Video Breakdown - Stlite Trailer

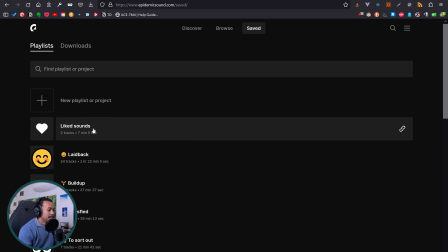4:07 Here's the user interface for Epidemic Sound, and I've got multiple music that I've already sorted into different playlists,
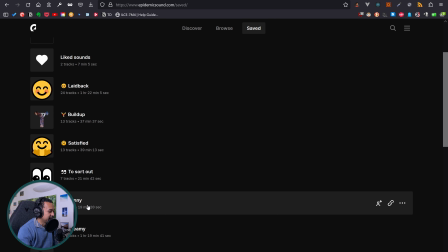4:16 like the laid back, build up, satisfied, funny, dreamy, restless.
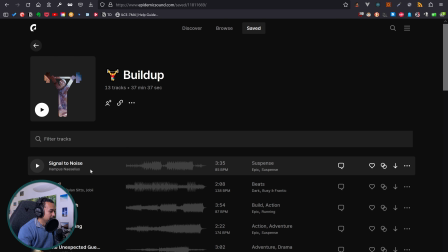4:21 I think I use the music from the build up, and I think it's signal to noise here. This is all music that I can use in my YouTube videos.
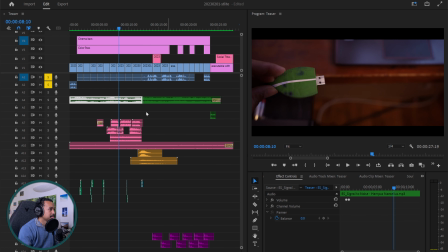4:32 I'm paying a fee for it. So I think it's this green one. You can see there's many sound design layers. The first two layers in blue, this is my voice. Those are my video recordings. In green, here is the background music.
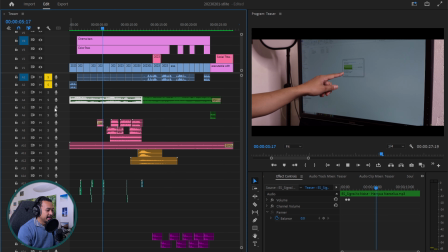4:52 If I play it, I will solo it. There it is.
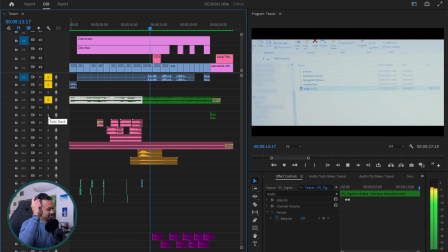5:01 it's taking some time.
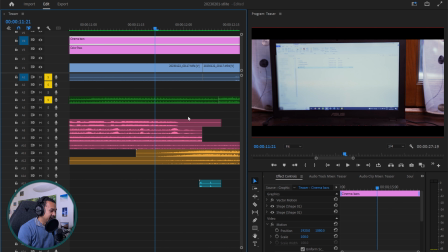5:04 And you may see if you're zooming a little, I made a little cut because I wanted the
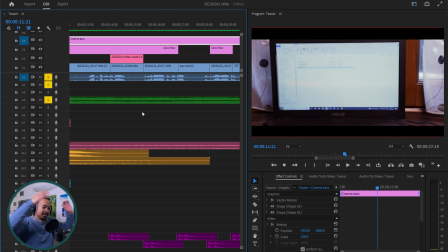5:11 slow intro and the big outro. So I put a cut here.
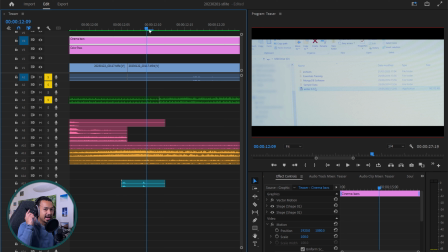5:17 If I zoom in, you can see there's a cut, and you can actually hear the cut. Let me play it again. You can hear the cut, and it's a bit distracting. Normally, I would add a crossfade here, so the cut is not as strong.
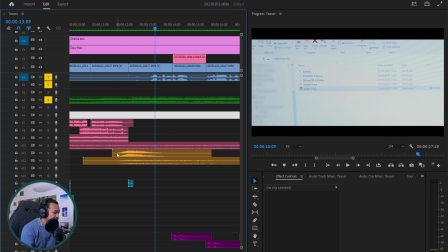5:36 But the way I hide the cut here is by using those risers here. You can see in orange, that's what I call the climax. My climax sound are in orange there.
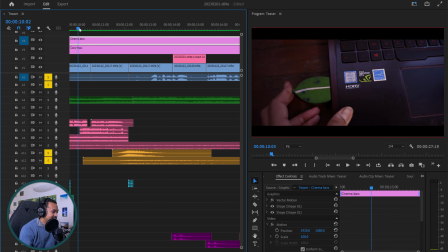5:50 If I only solo the climax, you can hear both of them.
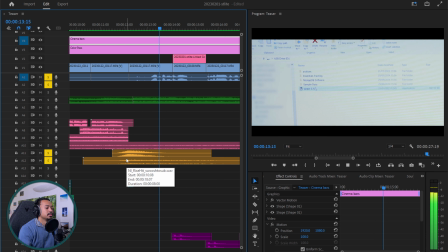5:58 Yeah, it's taking some time.
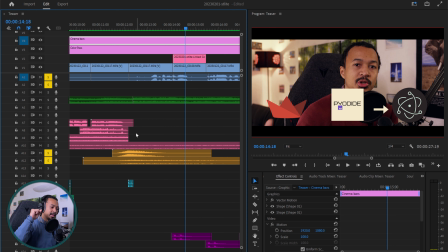6:01 So you can hear the riser and that impact, and then it's going down again. And the riser before the cut, I know is going to hide the cut.
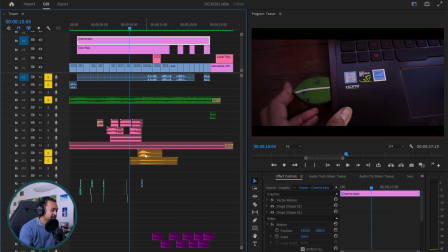6:13 So if I put everything back, so it means the climax and the background music, you will hear it again.
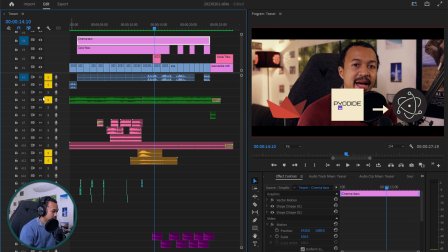6:22 Yeah, it's taking some time.
It's not as noticeable. I was pretty happy with this. This is already good enough. There's a small bit here you can see at the end there.
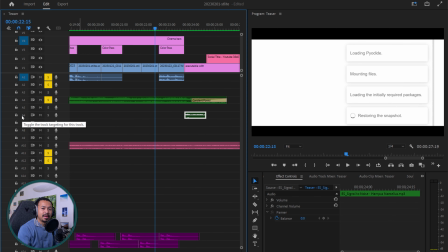6:35 What's this background music? So generally my last background music track is a reverb track. So I put a reverb on this A6 track here, this one here.
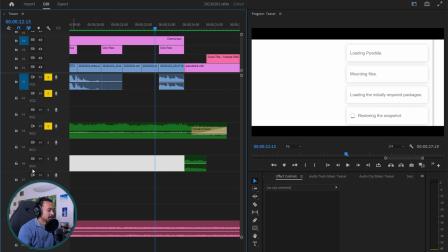6:47 The BG4, I put a reverb so I can build a kind of a, tail end reverb. So if you let me solo this one.
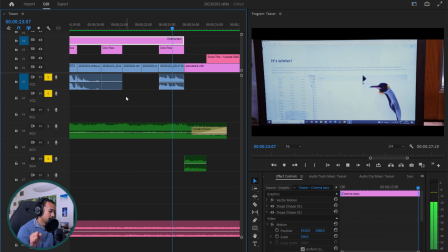7:00 Hey!
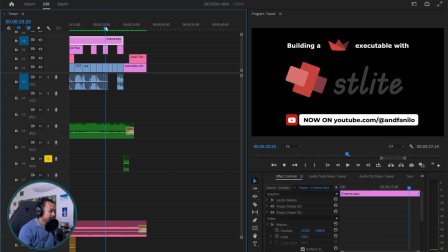7:05 There, this kind of, let me cut my voice away and then play it again. Play this ethereal, dreamy end of video feeling. That's haha.
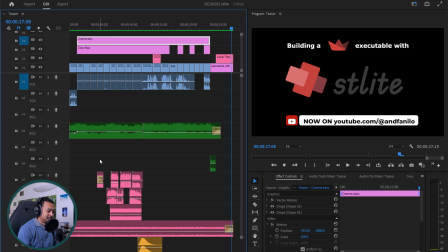7:24 Okay, so with this we've got the background music, which is good enough, and then there's
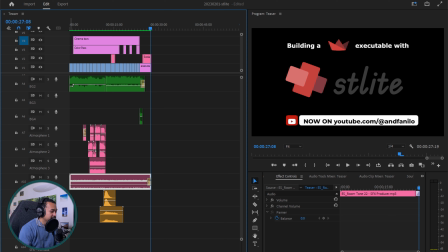7:34 there's a room tone here. The pink, all of the pink tracks, those are atmosphere soundtracks. Usually atmosphere 4 is a room tone, so that there's always,
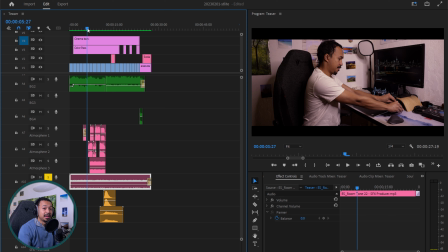7:49 whenever there's no music or my voice is not speaking, there's still something in the background that you can hear, and this is the room tone.
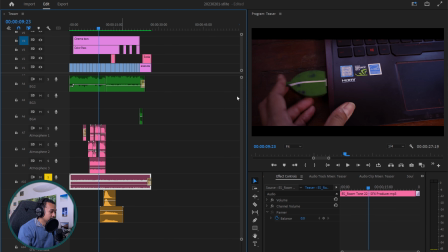8:02 Wait, let me solo.
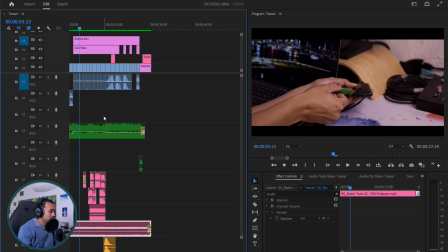8:07 If I only solo the room tone,